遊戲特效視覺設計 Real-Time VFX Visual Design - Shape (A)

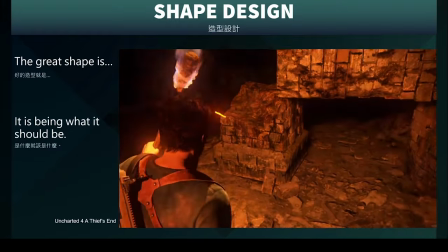造型就成了第一步很重要的一个源头一个正确的造型
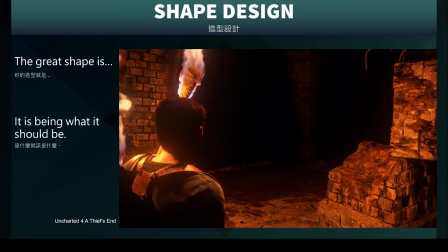哪怕它在快速的移动或者是在眼角余光
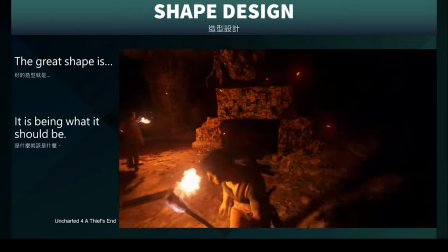都有可能帮助玩家很快速的辨别出来它是什么样的一个元素
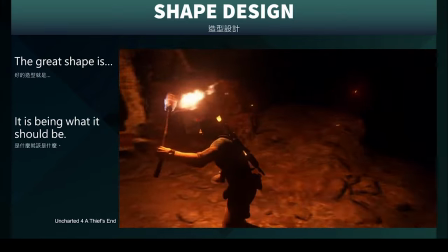什么样的一个元件那一个正确的元件在正确的环境当中运作
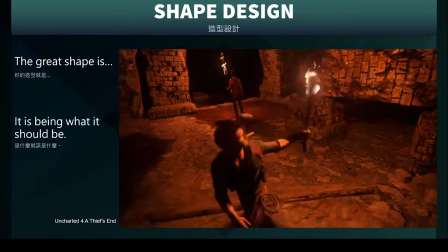自然就能够搭配出很好的环境氛围
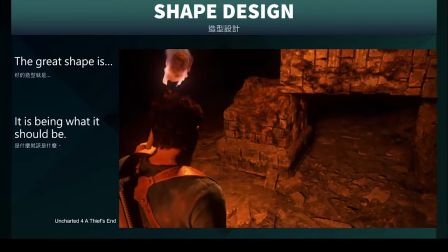或者是画面的整体表现例如在秘境探险室中这支火把
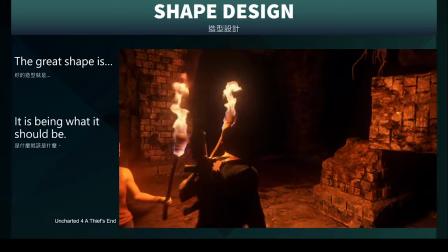它呈现出非常好的一个动态剪影那不论是静态的状况下
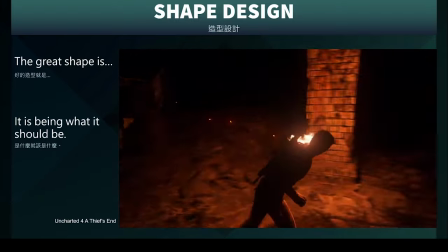它所呈现的静止火焰的形状或者是它移动中火焰拖曳所形成的形状
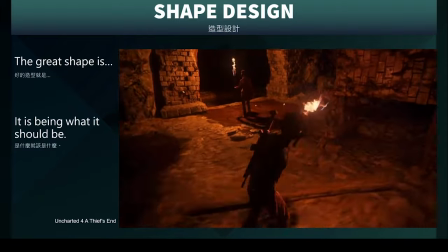都非常的符合我们在真实的生活体验中所见到的火把的效果
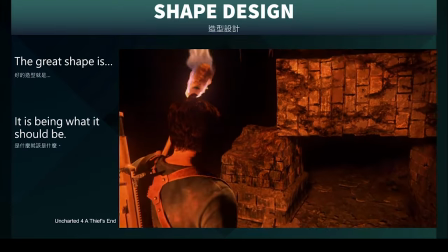而这样子良好的设计精准的制作也就能够帮助这一款写实
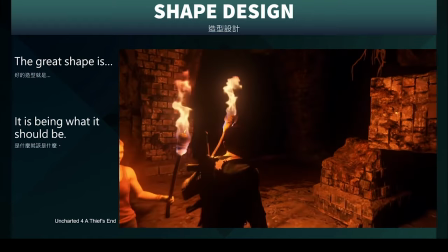探险风格的游戏能够更加具有说服力
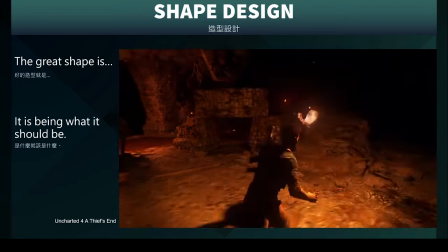而不是呈现一只效果很奇特或者是动态很诡异
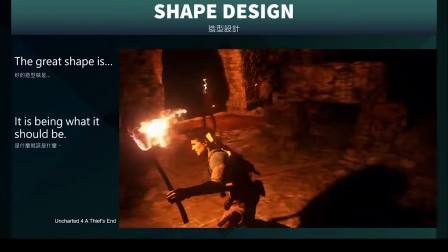形状很不搭配比如说非常的风格化或者是细节不够的一个剪影造型
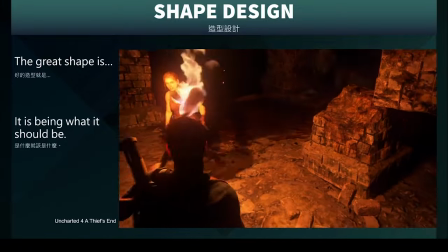放在这样子的一个洞窟秘境当中也就显得相当突兀
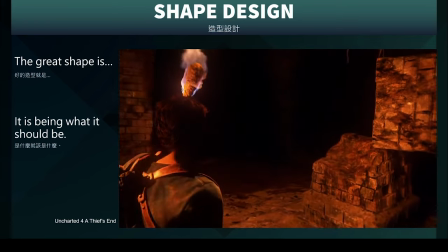也就不断的在吸引玩家的注意注意到这个不自然
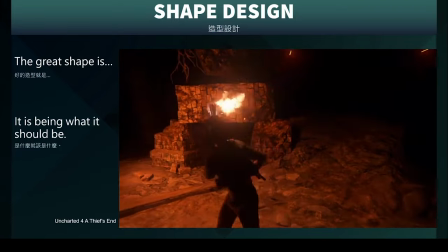很不协调的物件一直在画面中存在着
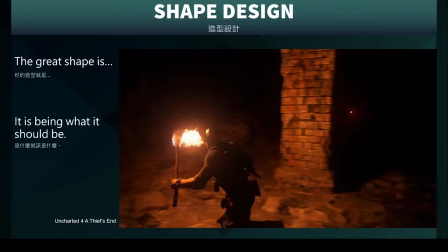当然也就会破坏玩家能够进入到这个世界观
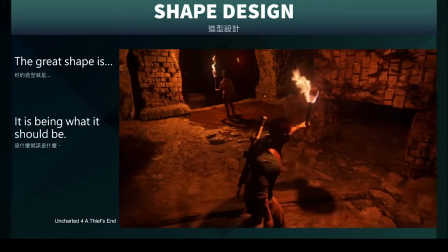进入到这个故事当中的感受了那这就是很直接的
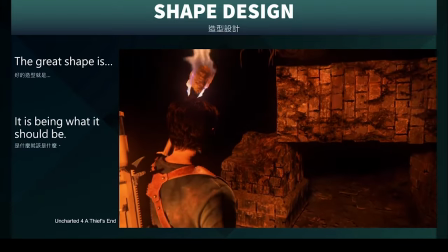因为你的造型设计不够恰当而破坏游戏体验
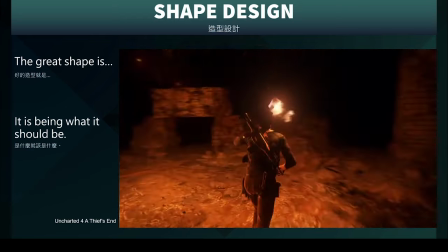所以在造型设计上其实我们有一些方法可以帮助我们提升这些效果
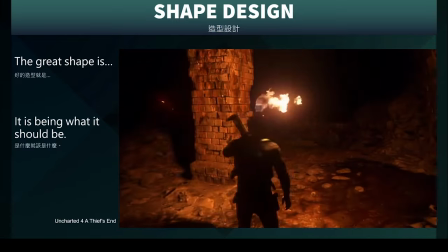帮助我们让整个特效的元件更加融入在环境当中
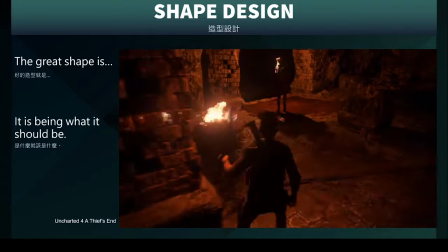甚至帮助玩家更快速的理解它是什么样的元件
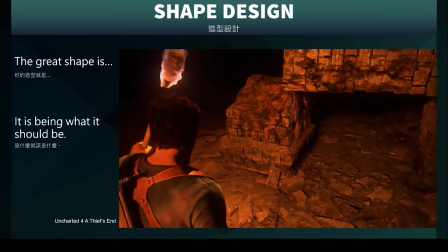它是什么样的功能来使这整个画面的效果更加具有说服力
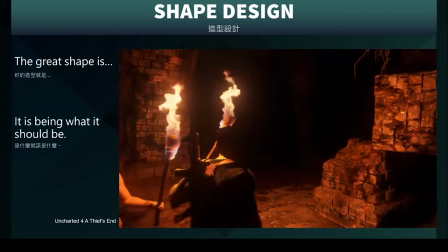当然更有说服力的画面也就能够帮助玩家更容易沉浸其中
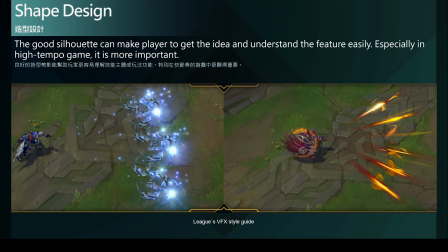玩起来也就更加流畅良好的造型剪影就是很重要的关键它可以帮助玩家更容易理解物件元素技能主题甚至是玩法而这就是造型设计很重要的一个目的
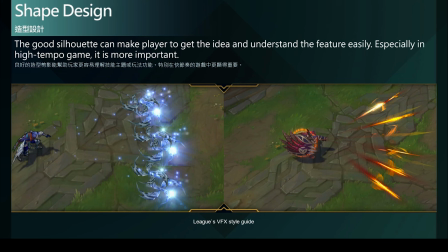帮助玩家有效率的辨识物件特别是在那些快捷做的游戏类型中如电竞 第一人称等能够有效率的辨识物件更显得特别重要更直接影响玩家游戏体验的流畅度
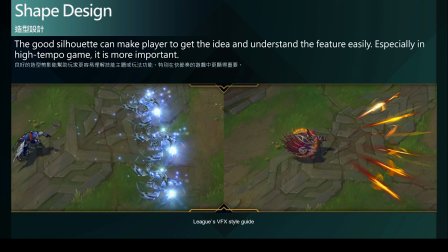从底下两个例子我们可以看到左边的角色投射了圆形的手里线投射物而在右边呢它是投射了比较尖锥状长条形的投射物
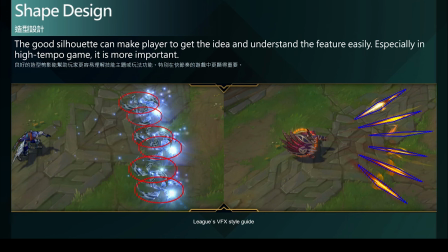那这边我把它们的剪影呢给取出来我们可以看到左边的圆形手里线的剪影它因为复数的圆件投射的关系在移动的过程中很容易互相堆叠而影响了个别物件的辨识程度
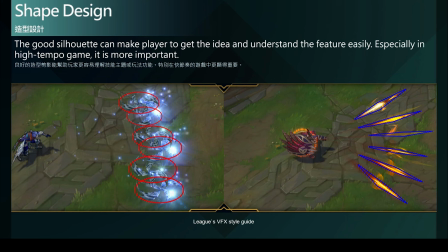因为它们会互相干扰而形成一个较混乱的视觉结构因此也就较难辨识出投射出来的物件到底是什么进而影响玩家对它的理解以及感受这个武器或者是这个伤害所造成的效果
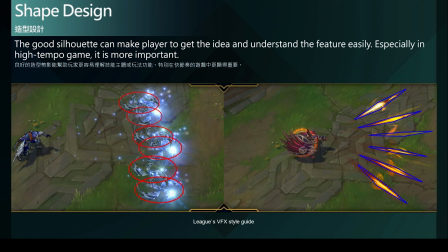而在右边把它调整成比较线性追撞长条形的投射物它的视觉不会因为复述投射的关系而产生堆叠而不易堆结的结果也就让整个视觉更加清晰
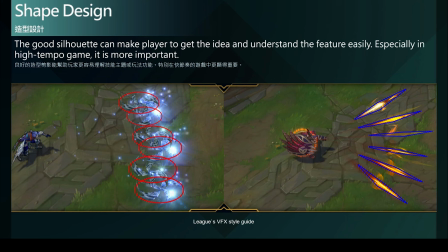也就更容易辨识出投射出来的物件哪怕在高速的投射过程中依然可以很容易的辨识出它是什么样的一个物件
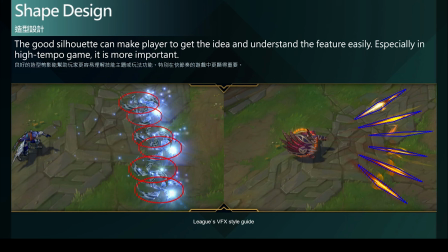而长条形锥撞这样子的视觉效果也显得相对于右边的圆形剪影的而显得更加的具有危险性与伤害性因为毕竟尖锐的东西会比圆形的东西
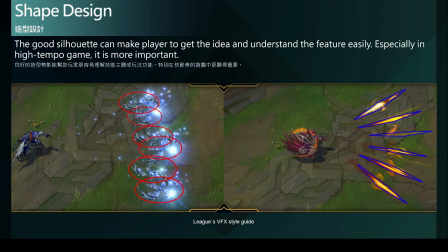要来的给人更有威胁性而这样子的调整正是良好的造型设计的应用所带来的改变
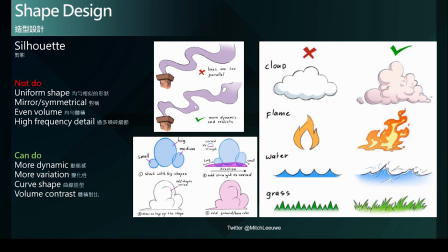所以我们在进行剪影的设计上就有一些重点需要去注意首先我们要尽量避免均匀相似的形状也要去避免对称镜像的一个形状也要避免均匀的体积
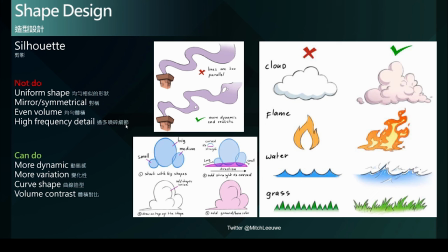避免过多琐碎的细节这里我们可以从右边这几张图的范例可以快速的了解从这个烟囱的烟我们可以看到它是一个非常固定频率的一个S曲线的衍生那我们可以看到前面第一个曲线跟后面第二个曲线
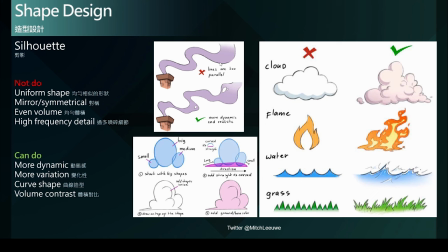其实它的形状以及所形成的波长其实是非常相似的一个曲线形状那就形成所谓均匀相似的形状而且它的大小体积也相当的接近所以也形成均匀的体积
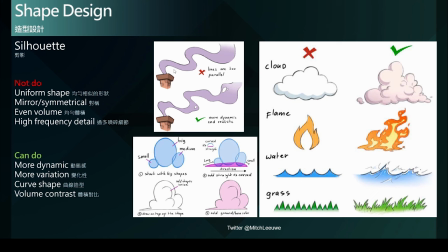整个视觉效果也就显得更加的一定程度上的对称感这样的视觉其实是有点不自然的甚至会蛮单调的所以我们在下面经过一些调整我们适度的调整
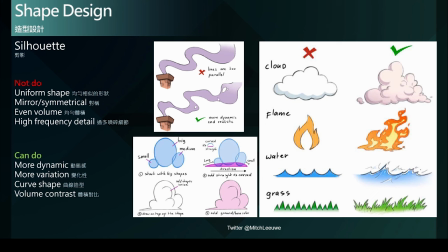第一个曲线跟第二个曲线的面积面积的一个对比和一个形状的变化前面第一个曲线就明显比较小于第二个曲线那有这样子的一个对比前后的对比就可以让整个视觉更加的平衡让它更加的自然也可以更容易去呈现出
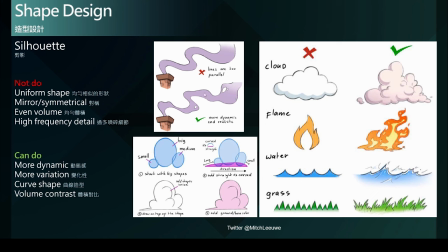这个烟的流动的方向性那自然也更加的写实更具有说服力那从右边呢我们这个云的设计上也可以看到我们隐约中可以看到每一个球体其实它的大小是非常的接近的
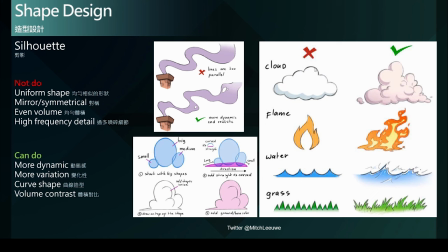所以它就是用非常均匀相似的形状去构成这整个云的形状所以它的体积感也自然有一种规律存在而显得有点呆板不自然那在右边的调整
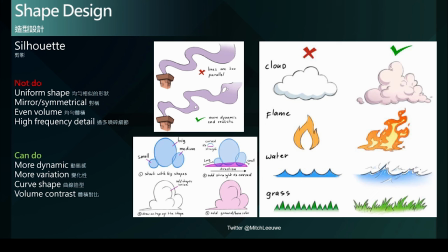就加入了许多整个基础球形的一个变化有大有小你可以看到有大有小的变化然后打破一定程度的造型的对称性
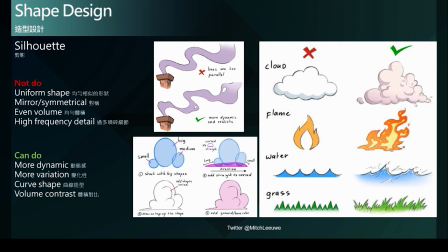让这整个云的效果更加的自然也更加具有特殊性不会是一个呆板的形状那这个火焰就是一个非常对称的造型设计
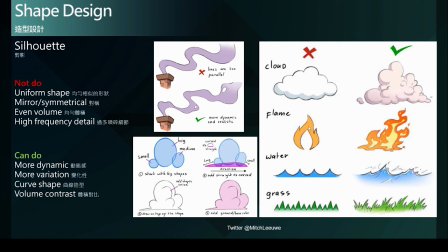我们从中间画一条线就可以看到它左右的形状是非常相似的甚至有点像是镜像Mirror的一个结果在右边这里我们做出一些调整把这个左右对称的感觉给打破